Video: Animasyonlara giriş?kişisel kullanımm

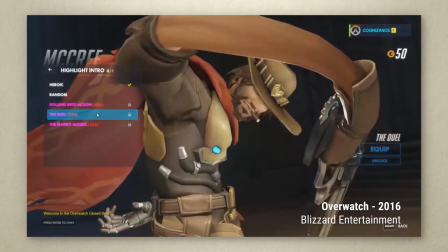[49:42]
Ideally, you would want a character rig that lets you distort the model to get that squash and stretch.
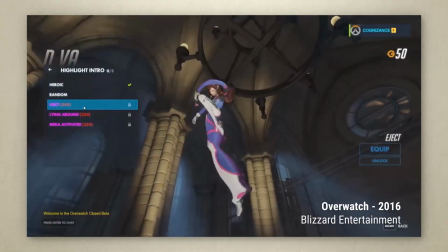[49:47]
But even if you don't have a rig that sophisticated, you can still achieve many of the same benefits of squash and stretch just by being smart about how you pose your character.
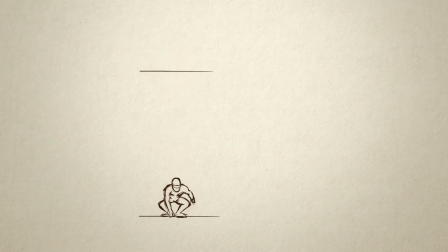[49:56]
Look at how this ninja jumps down from the ledge. At first glance, it seems like there's squash and stretch going on here. But if we look at the individual poses, the character isn't really distorted at all. He's just posed so his body is fully extended in the fall and folded up at the start and end of the fall. Squash and stretch,
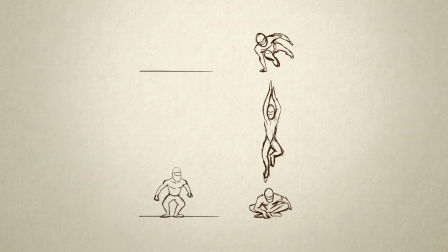[50:14]
ultimately, is just about maximizing the difference in overall shape between your keyframes. So even if you're not trying to achieve a cartoony look, keep the principle of squash and stretch in mind as you pose your characters.
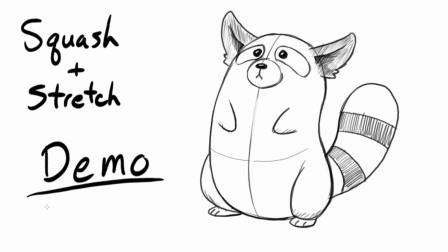[50:27]
Next, let's take a look at how to apply squash and stretch to a character. This little guy, Tony the Panda.
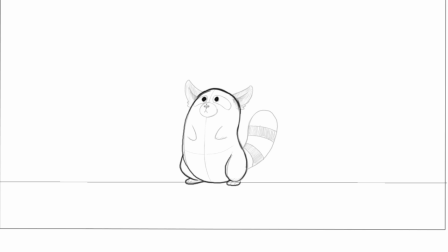[50:34]
For this video, we're only going to deal with Tony's body. The rest of him gets added in a second pass later. So Tony's going to turn his head, crouch down, and leap out of the scene. This animation is going to be 24 frames a second, animated on 2s, so I'm only going to draw on the odd-numbered frames. So we have him standing on frame 1, and we'll put his fully crouched pose on frame 13. We'll fill in the in-between frames later. We're just doing really loose sketches. Remember, we're mostly focusing on how we're posing the character.
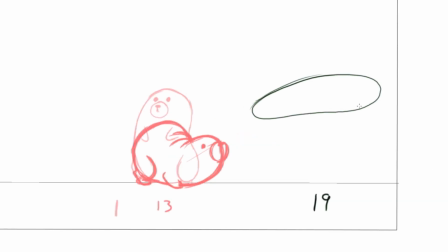[51:04]
So the next keyframe for this animation is when Tony is at the top of his jump on the way out. We'll put that on frame 19. We want his body fully extended, but this isn't actually going to be the most stretched out frame. Let's put the end of his jump's arc on frame 23. It's going to be off screen, so we'll just leave it really rough. We just need it as reference to get the other frames right. So now let's start filling in the gaps.
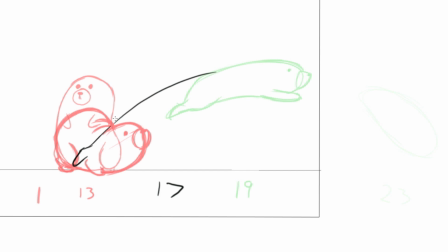[51:28]
Frame 17 here is where I'm going to put our most stretched out pose. I want the jump to feel really zippy, so we're going to have him cover the whole side of this arc of the jump in just this one drawing.
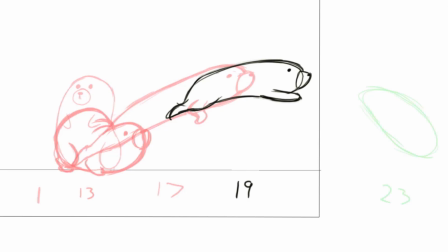[51:41]
Now I'm going to flip through the drawings to see how the motion looks. So far so good, but we have a couple more drawings to fill in. Let's go to frame 15. You might think we would start stretching out the body here, but I'm actually going to squash him even more here.
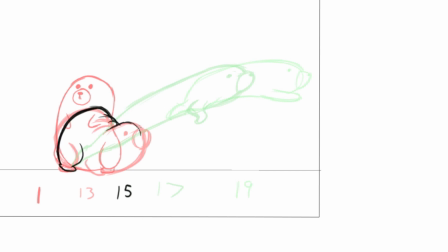[52:00]
His power is coming mainly from his hind legs, so here his back is moving forward a little bit faster than his front, compressing just a little bit more before it all gets released on frame 17. We're maximizing the shape change between these two frames to make that jump extra explosive. So now let's flip again to check it out.
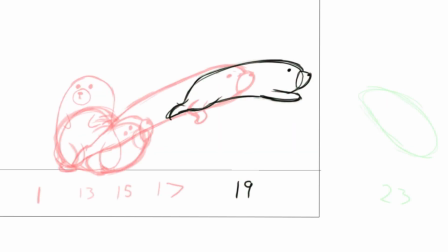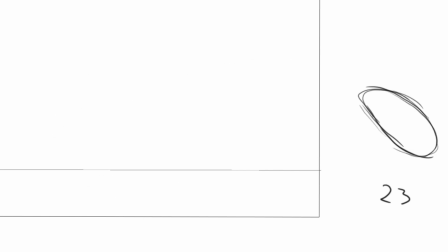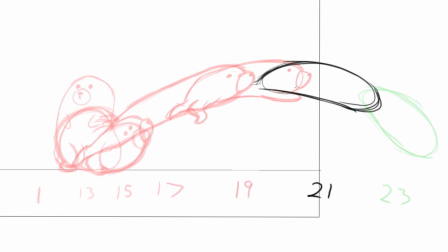[52:31]
Good, now let's fill in that missing frame 21. Again, his head's out of frame, so we'll leave that off. There, now let's recenter the camera and check the animation.
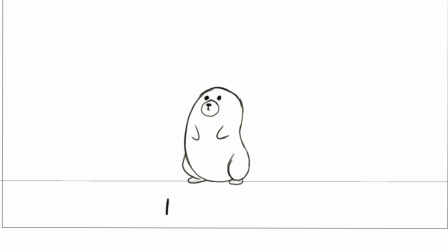[52:45]
Okay, so that's the stretch. Now let's go back and do the squash at the beginning. I'm actually not going to start the squash yet, but get a little stretch in on this one frame. His head is going to move up in anticipation of bending down, though his head is going to start to turn.
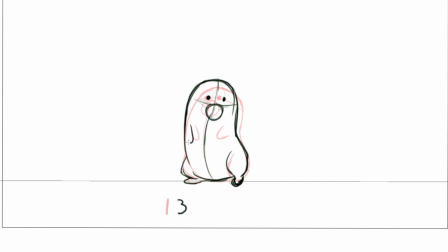Now let's go to frame 7. I'm putting it way down here because I want that duck to be fairly quick.
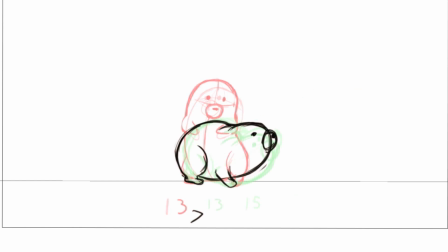[53:20]
Next, let's do frame 9. These drawings here will be really close together because I want him to ease in slowly to the squashed position, storing up energy for that big jump.
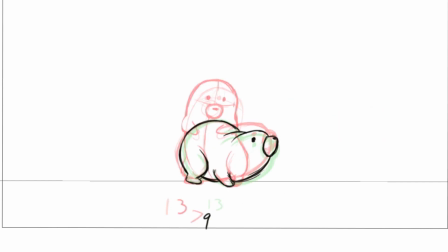Now for frame 5, we're going to do something interesting.
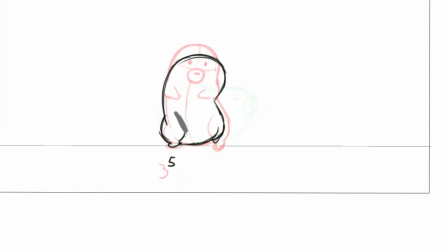[53:45]
His head has to cover a lot of distance in this frame, so we're going to do some stretch, but just on his face.